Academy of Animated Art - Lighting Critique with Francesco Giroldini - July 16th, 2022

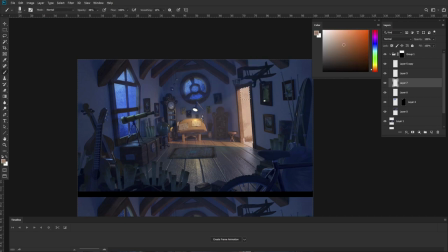(12:33)
It wouldn't just be a floating light bulb, I imagine. So we can paint some degree of gradation here to suggest that this light exists in a real space, right? It's like a designed light bulb. Like it has a cover. it's not
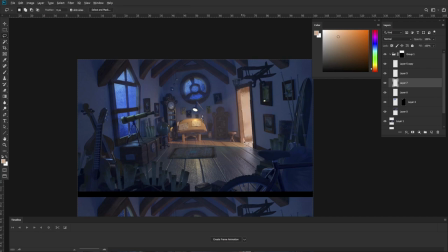(12:52)
just free floating so that can help us come up with more specific a more specific look
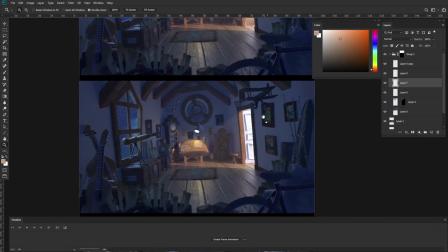(13:01)
for our light like whenever when I saw that that doesn't quite feel believable because if I followed his line the light bulb either would be a gigantic hallway or the light would be hanging really high
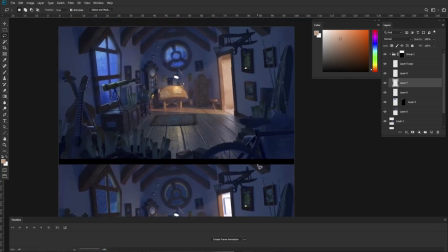(13:20)
so my suggestion would be to clarify our height light bulb is
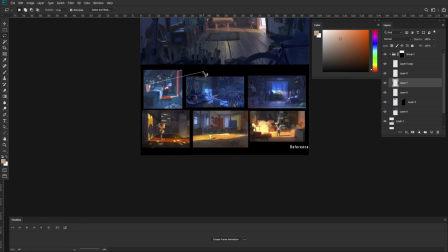(13:31)
see in all these references I get the feeling that the light is coming more from a more parallel angle
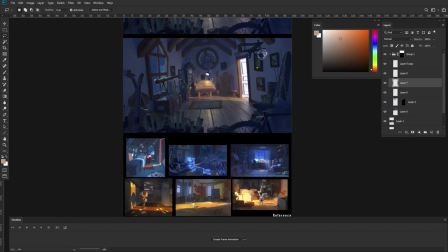(13:39)
in this one it feels really high up so I would just try to...
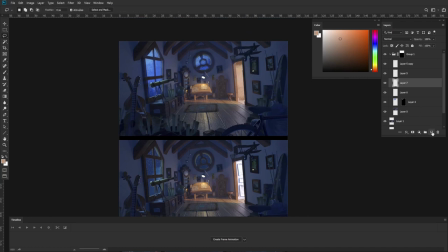(13:47)
I'm going to paint over here so we can see what I'm talking about, but I would just try to keep it a little bit more parallel rather than so high up.
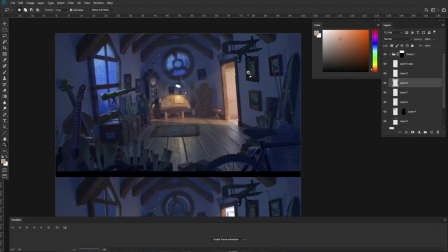(13:58)
All right,
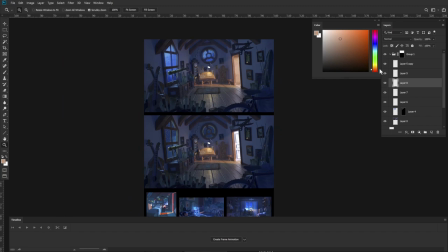(13:59)
so we previously talked about how we wanted to differentiate between warm shadows and cool shadows, right?
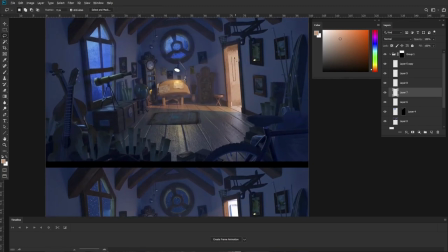(14:08)
So the area where the light source comes from because there's going to be a degree of bounce light we're gonna want to
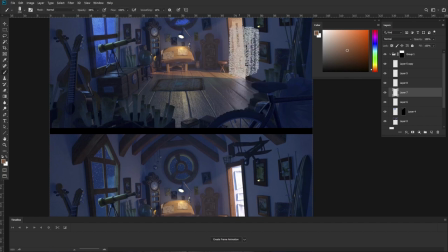(14:16)
paint those shadows a little lifted warmer and more saturated right because that's warm light hitting like wooden materials and
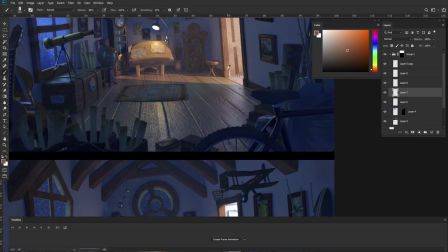(14:25)
then bouncing around so there's a lot of that warm wood
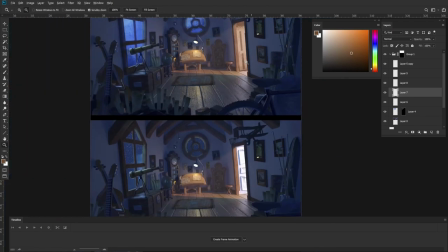(14:30)
material that would contribute to the color of the shadows.
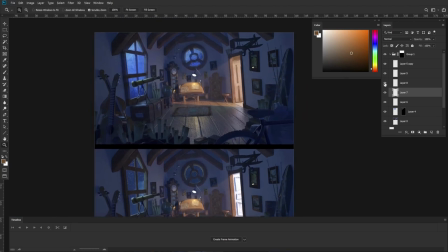(14:38)
So all of this area that right now is feeling kind of like dingy, it's like you can't quite tell if it's supposed to be warm or cool. I'm gonna just go and apply a wash of warm fiender.
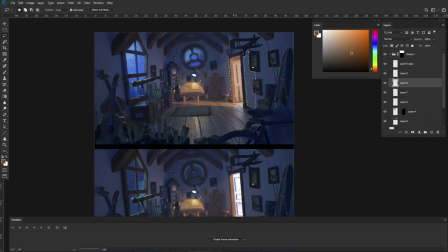(15:00)
I messed it up. Let's try this again. So all of this area that is going to be close by the warm light, we're going to paint the overall warmer.
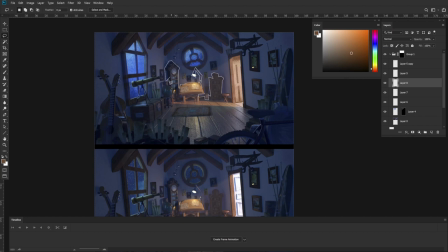It's going to be a little tricky to do this without completely removing the information that we have,
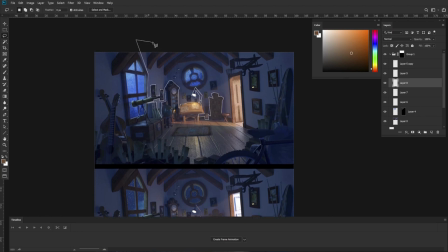(15:32)
but we can try our best. and hopefully once I have this selection I can reuse it so I don't have to do this more than once.
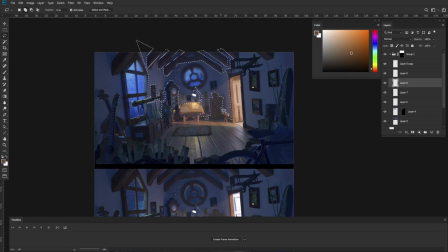(15:50)
Okay so now we have this side now we can paint we can grab this for the other side and you can see that I'm not selecting the whole room I'm just selecting the area that is immediately by the door, okay?
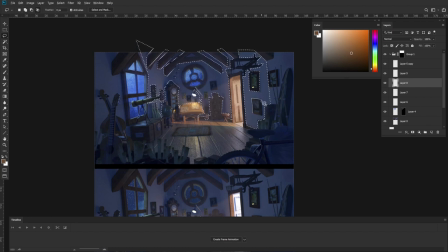(16:11)
And I am opting to keep those frames out, because I don't want to remove their information.